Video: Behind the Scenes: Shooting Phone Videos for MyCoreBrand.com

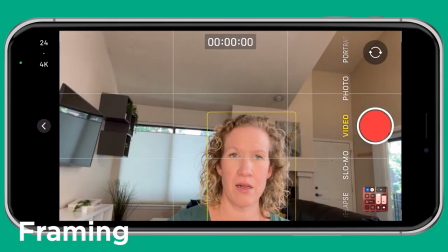What you don't want to do is put yourself like this with your eyes on the
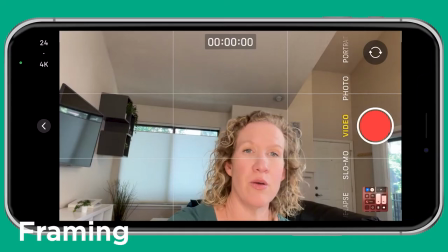bottom third. not a good look you also don't want to
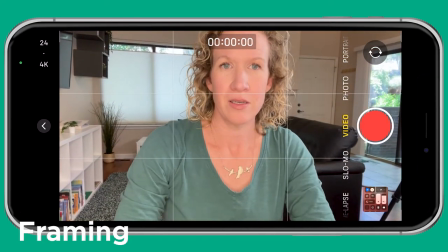like cut your head off and like by being too close that doesn't look good at
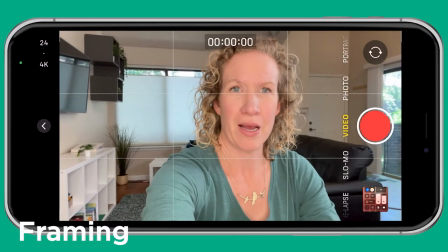all so frame yourself just about like this there you go I've
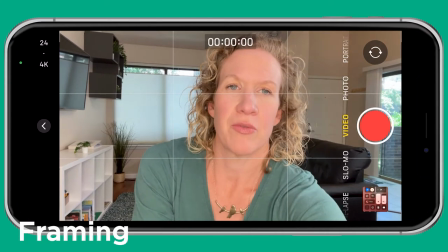got the light nice and even on my face take a look if I turn my ring light off that doesn't look good
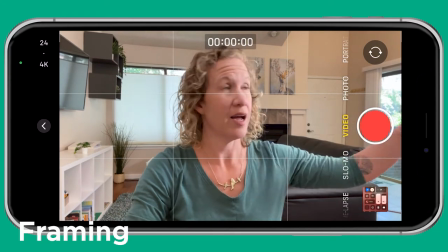right I mean I've got some side light from the window back here I also have a light right here because of the other because of this camera.
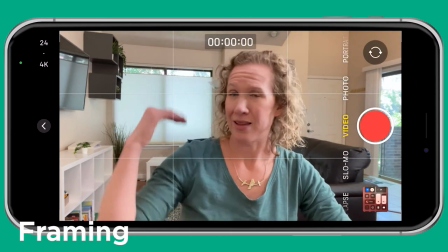So, you know, I've got a very lit side of my face. This side is dark. I do have overheads shining on me.
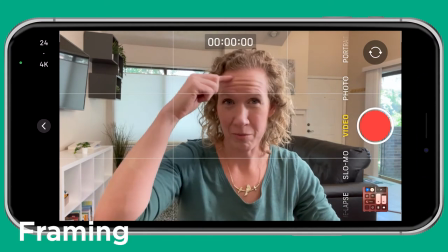I look old. I mean, I look wrinkly. Look at my forehead. I look shadowed under here.
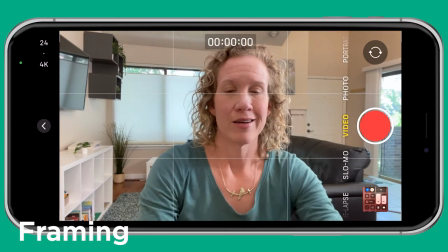Not a good look. Let me turn the ring light back on.
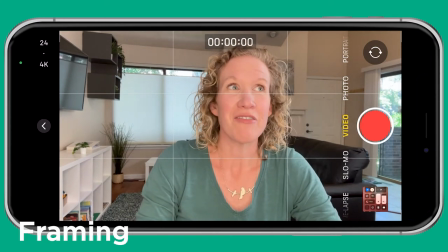Oh my gosh. It's so much better. So definitely remember, light your face from behind and the sides of the camera.
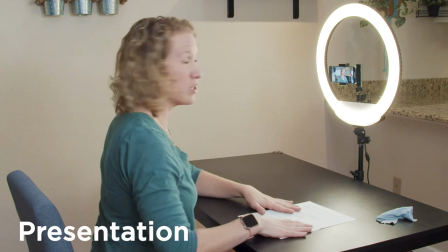Right before I hit record, you know, I've got my questions here. So I'm ready. I'm ready to answer them.
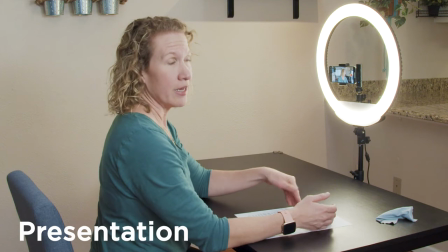I've prepared. I know what I want to say. You know, it doesn't have to be word for word with this.
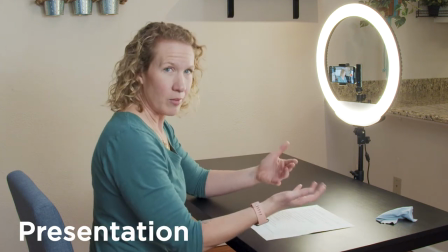I'm kind of just winging it a little bit, but I know my topics and I have bullet points in my head.
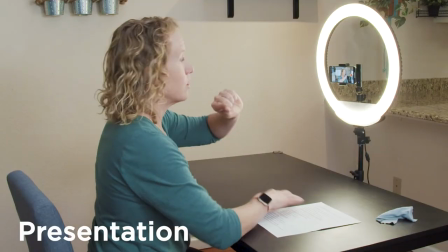Also, once you're rolling, do not look at yourself on the camera.
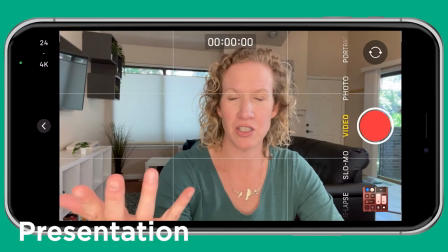You need to shoot this way, a selfie, using the selfie function on your phone so that you can frame yourself up and make sure you look good.
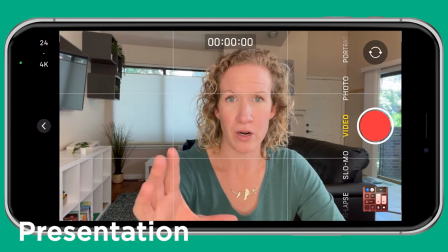But when I'm actually talking, I want to emulate eye contact with my viewer. So I'm going to look at the lens, not at myself on the camera.
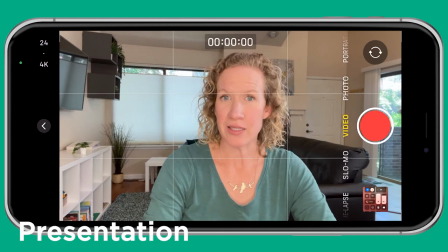This is me looking at myself on the camera. This is me looking at the lens. Doesn't this feel better like I'm talking with you one-on-one in person?
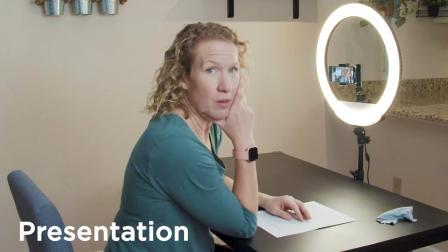That's what you want to do. So I know it's really difficult not to look at yourself on camera if you can see yourself, but if you need to,
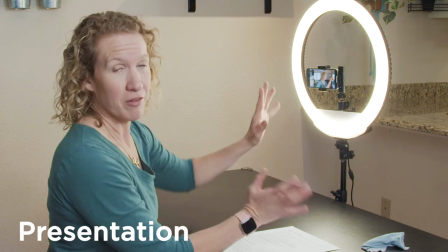cover this up, your screen up with a sticky note or something so that after you've framed yourself up and know it looks good cover it up so that you don't you're
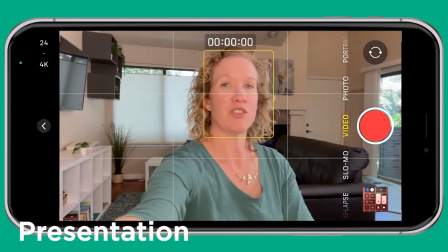not even tempted to look at yourself or glance at yourself even just remember this little guy this lens here where i'm looking right now
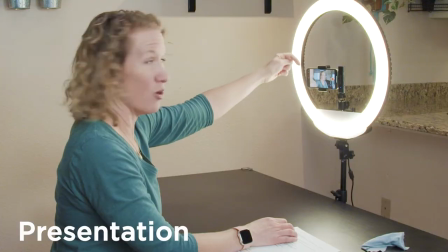this is your person that you're talking to so if you need to put a little sticky note arrow at this lens do it whatever you got to do make
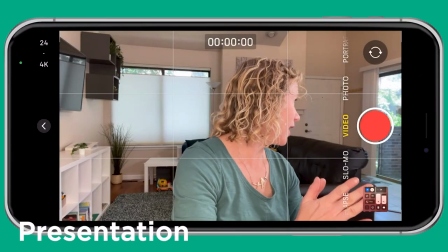eye contact with the lens you want to start with a smile the camera kind of makes you lose some
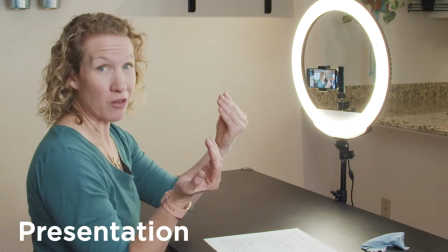of your energy so you want to up it a little bit on camera you know even if you feel a little bit cheesy,
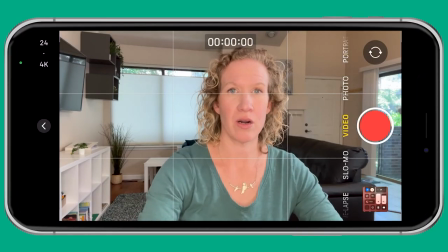it's going to come across well on camera. So I'm going to start with a smile, hit record, do my thing, and then I'm going to hit record again to stop what's going on.
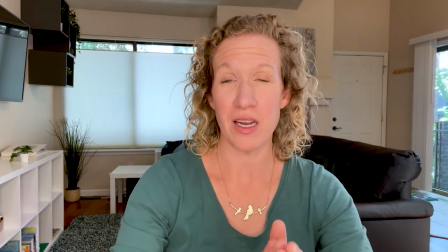From an early age, I've always loved video. My dad was a big home video guy.
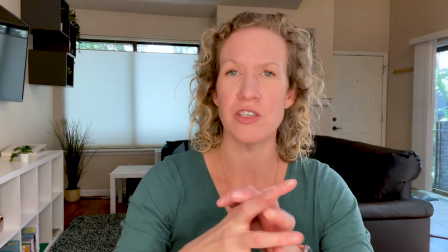I grew up in the 80s and man, he had that clunky old camcorder, shot a ton of video of me and my sister, and I loved, still do, watching those back.
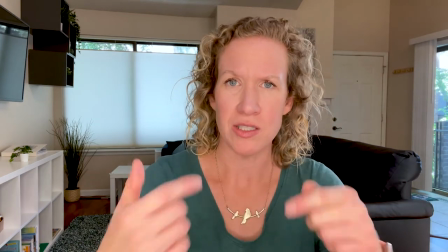So I think from an early age, I just, you know, I loved video.
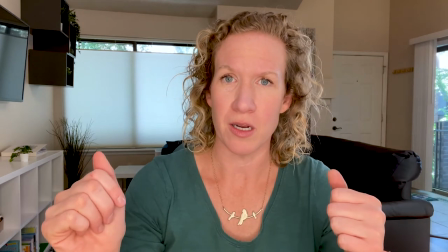I love early on I knew this was going to be, I was going to have a career in video in some way.
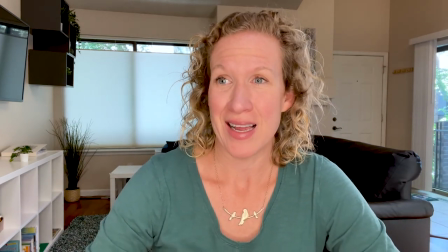So it's always just kind of been like that. And so in college, it's what I studied.
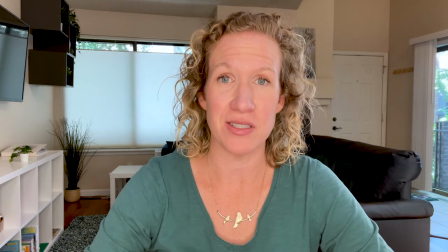And as my first jobs out of college were editing at ad agencies, then freelancing, then a corporate job.
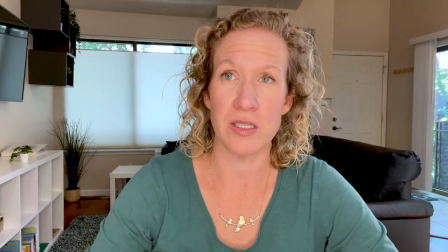And then now I've owned Video Service Hub for four years. So that's how I got into it.
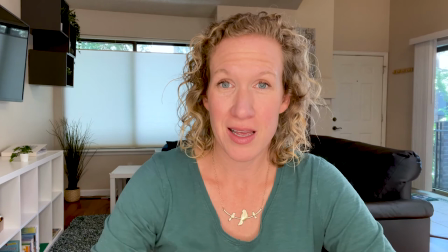I just always knew video was special. It kind of felt a little bit like magic to me. And I'm just so happy that this that I make money doing this.
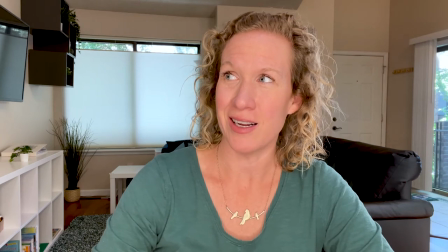It's kind of crazy to me and it's just worked out really, really well.
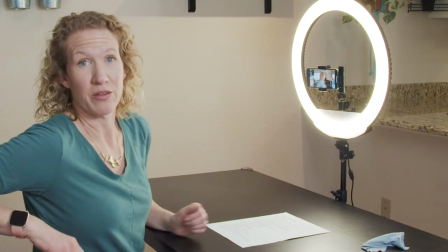Okay, I did my little bit there. So then I would just continue going through the questions one by one, making a separate video for each one.
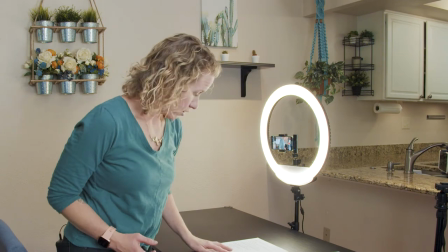Now, let's talk about the computer. Let me grab the computer and show you the differences.
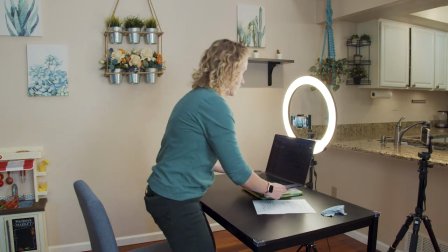Okay, so with the computer, like I said, we still need to get to eye level and we also need the light behind you.
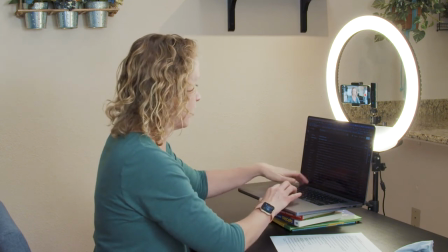So for me I would just leave my ring light up and on my computer I would record and you could do it a few different ways. I would choose to record through QuickTime. I have a Mac. It's just the way I go.